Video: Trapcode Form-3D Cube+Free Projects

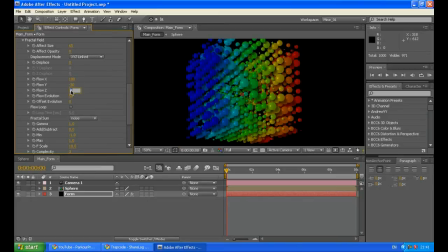flow y to be minus 30 and the flow Z minus 30 so it gives you just a little bit more movement and you know some more abstract look let's
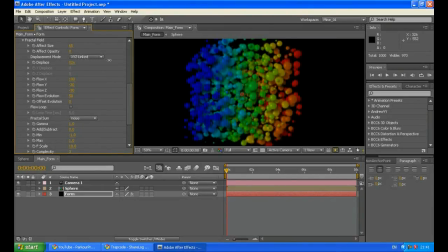increase the displace and see what happens so
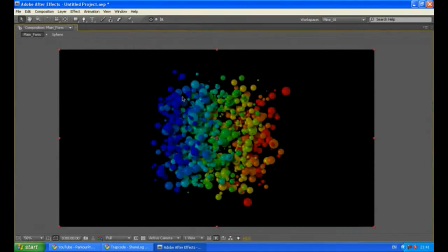you see when you increase the displace those particles they are actually losing their place as a 3d cube which is very neat and there is no mess in it.
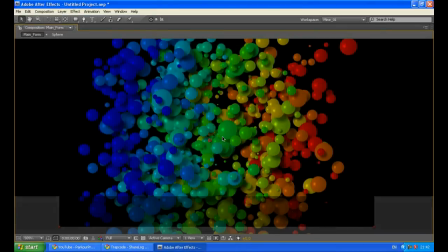But it really looks like a mess.
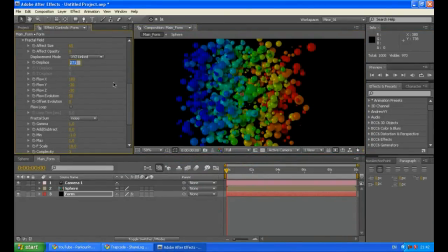So you can add this place to get some more abstract look. I'm going to make it like 10 because 270 is really crazy. Let's also decrease the F scale to something around 5.
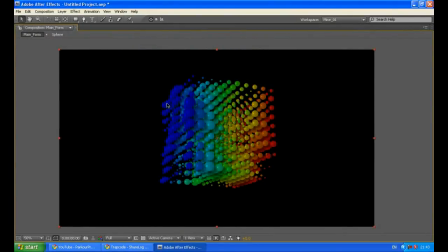So the waves you get is more smooth, not so big as you have seen before.
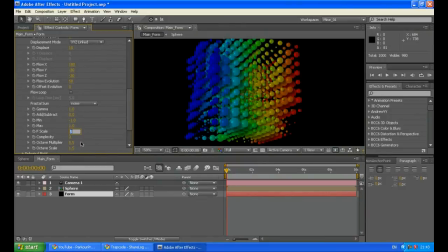you can choose any value you want just make it look
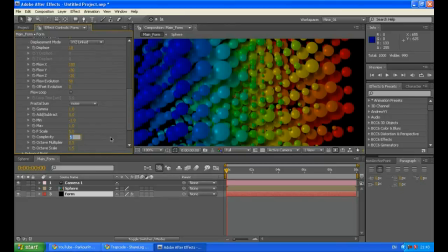the way you like it you can also change the complexity and
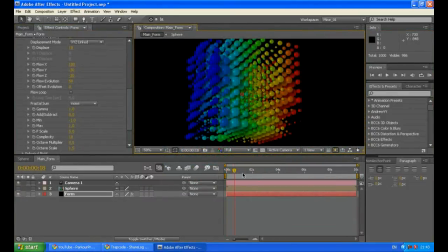you will get each time different look
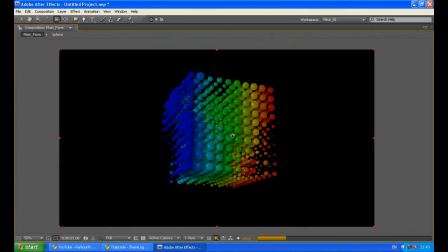let's change the angle of the camera to look at it from the top maybe
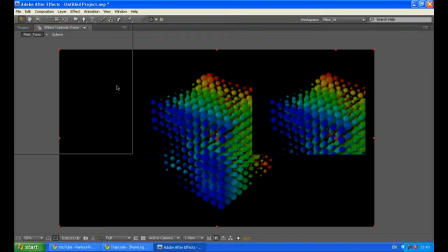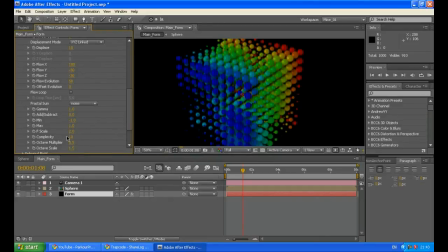change maybe decrease a bit at F scale. Maybe we will increase a bit the effect size to like 75.
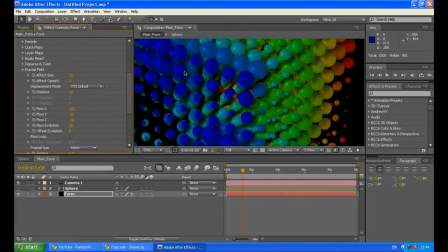Yeah, it will be okay. Now, I want to explain another small thing. As you might remember, we have added a drop shadow here.
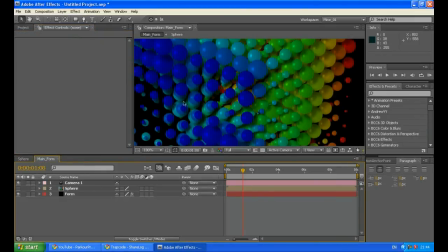And this drop shadow is very important, because you can see those particles they have like
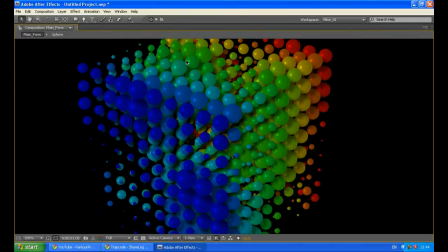this little shiny dot here it means that there should
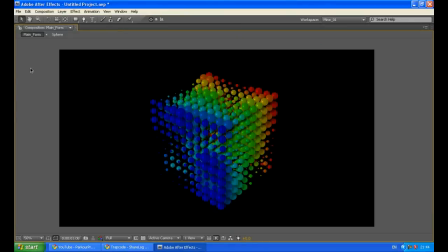be a light source somewhere here in the top corner which
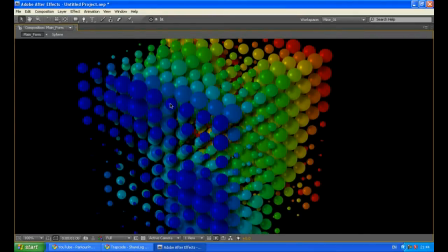means each of those spheres should give shadow to the spheres
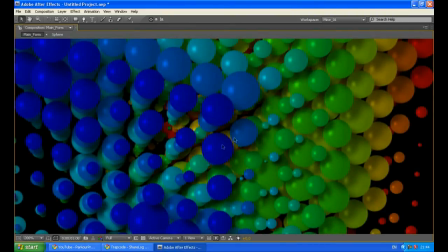benefit so this drop shadow it actually gives us this look which there is really a
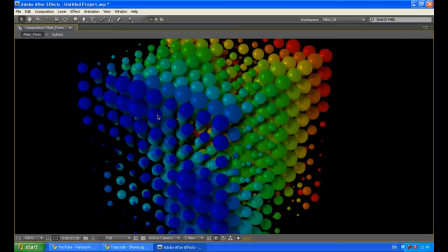light source and there is really it gives you more realistic 3d look that's what i'm trying to say it is very important to use this drop shadow let's now create a background for the
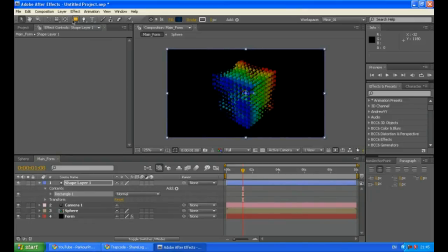scene just double click on the rectangle tool and it creates for us a shape layer let's increase it I
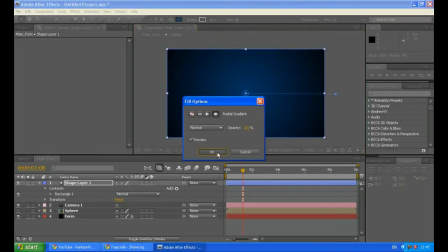am using a radial gradient and go to the fill options to change it and you can choose linear gradient or just solid color but I prefer to use radial gradient in
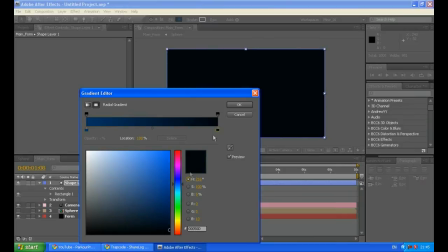your fill color you can change the colors your gradient is using you can make them to any colors you want and now let's grab this dot you